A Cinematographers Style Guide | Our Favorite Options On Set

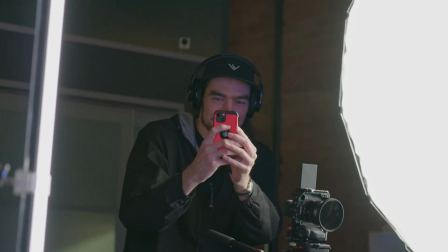(20:07)
But one thing I feel like often gets overlooked when we're looking at a scene is the fact that you could always, well,
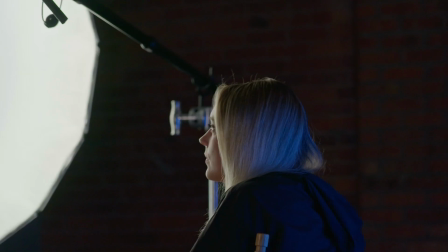(20:13)
typically with an interview, depending on your framing, you could just walk the light in a little bit instead of like getting a bigger source, and that will in turn make the light source bigger. So that's something that we try to do as much as possible.
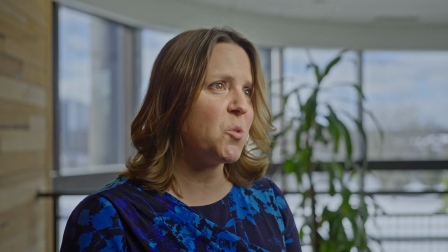(20:24)
We're often working in pretty small environments, so it usually ends up happening anyways.
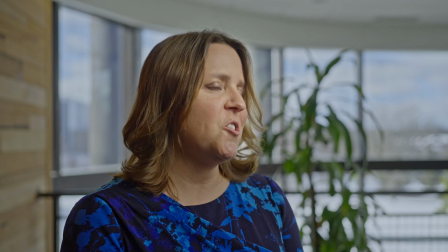(20:28)
But the closer you have your light to the subject, the lower you can turn the power down and still get a lot out of that light, and it will create a more soft and flattering light, I guess. It tends to wrap a lot nicer and fill in a lot of those areas instead of when you pull that same exact light source back, it gets pretty hard pretty fast. Yeah, exactly. Like if you're using a 3-foot softbox versus a 6-foot softbox, those could end up having the same result depending on the distance from the subject.
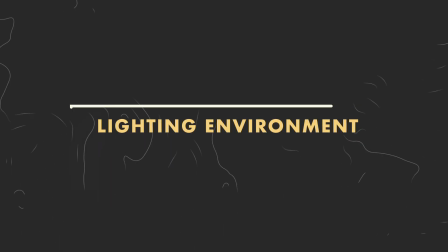(20:55)
Yep, if you're just lighting one subject and not like a whole scene. Right. So my favorite lighting environments would have to be the first and most important.
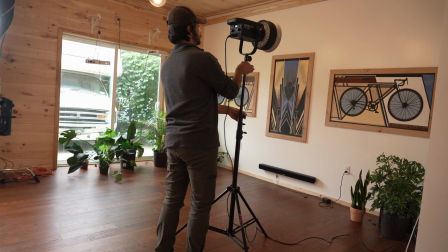(21:04)
If there's like any windows available, I'm like, all right, we're good. We can work with this. Having windows, you can either stick a light out there and if it's a gray day,
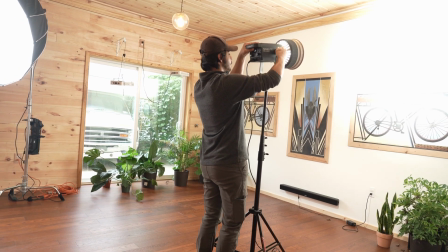(21:13)
or like some diffusion and just kind of like sell this idea that light's coming from somewhere, because it allows you to get your light.
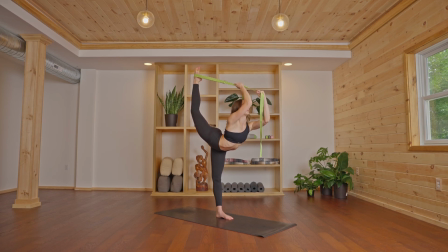(21:19)
You can still shoot into a corner and you can get light from behind, which is amazing. You have great framing elements and great lighting. That's pretty much all you need. The other one would probably be no windows and some nice practicals, because then you can use the practicals as like framing elements.
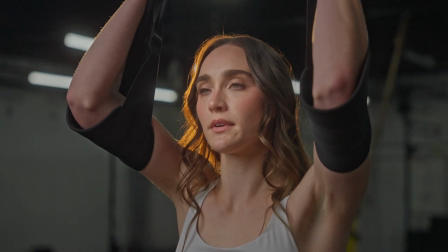(21:34)
I'm thinking of like a gym, when there's like fluorescence. There's no other pools of light coming in that are going to affect the scene and create distractions.
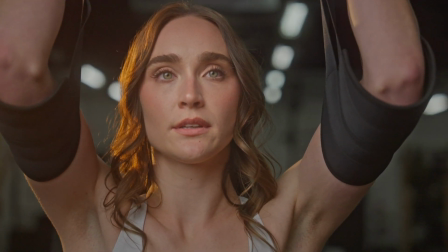(21:41)
Just these lights that you're able to hopefully control with ND and beat them out, and then use your light as power.
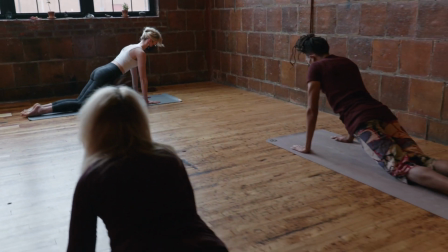(21:48)
Well, you stole my answer. Okay. Almost exactly.
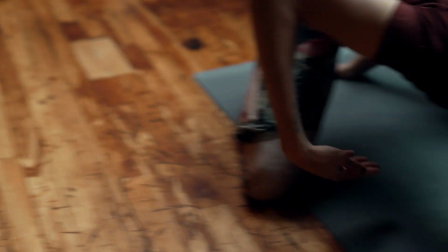(21:52)
I was going to say, depending on the shoot, if it's something more realistic, I guess in my mind,
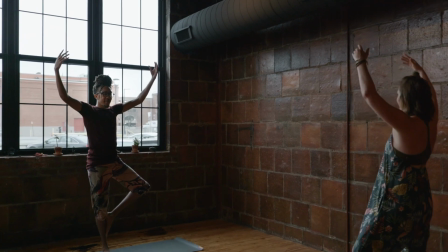(21:59)
the two scenarios I'm comparing my answers for these questions to is like, am I shooting something very artistic and creative, like a music video, or am I shooting something for a client, like an interview or a brand story or something like that? So for something more creative, kind of going back to my days in photo school, I always wanted the black studio. I wanted no light. I wanted to be in control of every little bit of light in that room. So if I'm doing something creative with lighting that doesn't have to look super natural or realistic,
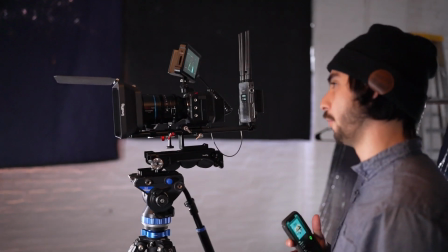(22:29)
I'd opt to have no windows, no bright spaces, just a fully black box. But for interviews or a lot of client work we do, I'd agree that a bright room with a lot of windows is usually the best, because for the same reasons you said, it gives you options for framing and allows you to accentuate those windows as key lights by placing a softbox next to them or something. So it makes the lighting look a lot more realistic. Yeah. And I mean, either way, like, obviously there's so many different solutions to any of these scenarios, but I think what we're getting at is like, in terms of just working in like a small crew, oftentimes we are trying to do not the least amount of work, but save a lot of time and money for the client. So if we don't need somebody there to set up 100 negative fills or like ND 10 lights, then we're going to be way better off and be more successful. That's right. Joel, what's your favorite lighting tool? My favorite lighting tool would probably be the grid that we use for softboxes. That was something that early on in my filmmaking career, I never really thought about much. Back in photo school, I used grids for photo lights, but I never really used large softboxes with grids on them for video. And so I think the first time I used that, it kind of blew my mind, and that I was like, wow, I get this really beautiful quality of light, but it is so isolated to the place that I want it to be.
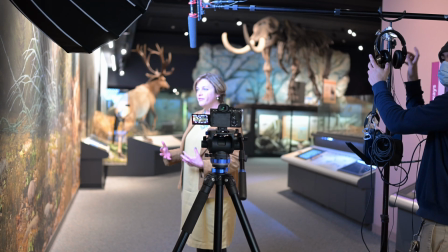(23:56)
So sometimes just walking in a giant soft source can be a great solution, because the ambient light from that fills up the rest of the room.
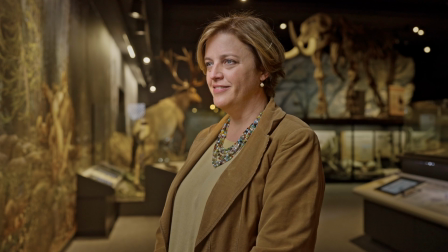(24:03)
You get a little bit of fall off on the background and fill all around your subject's face.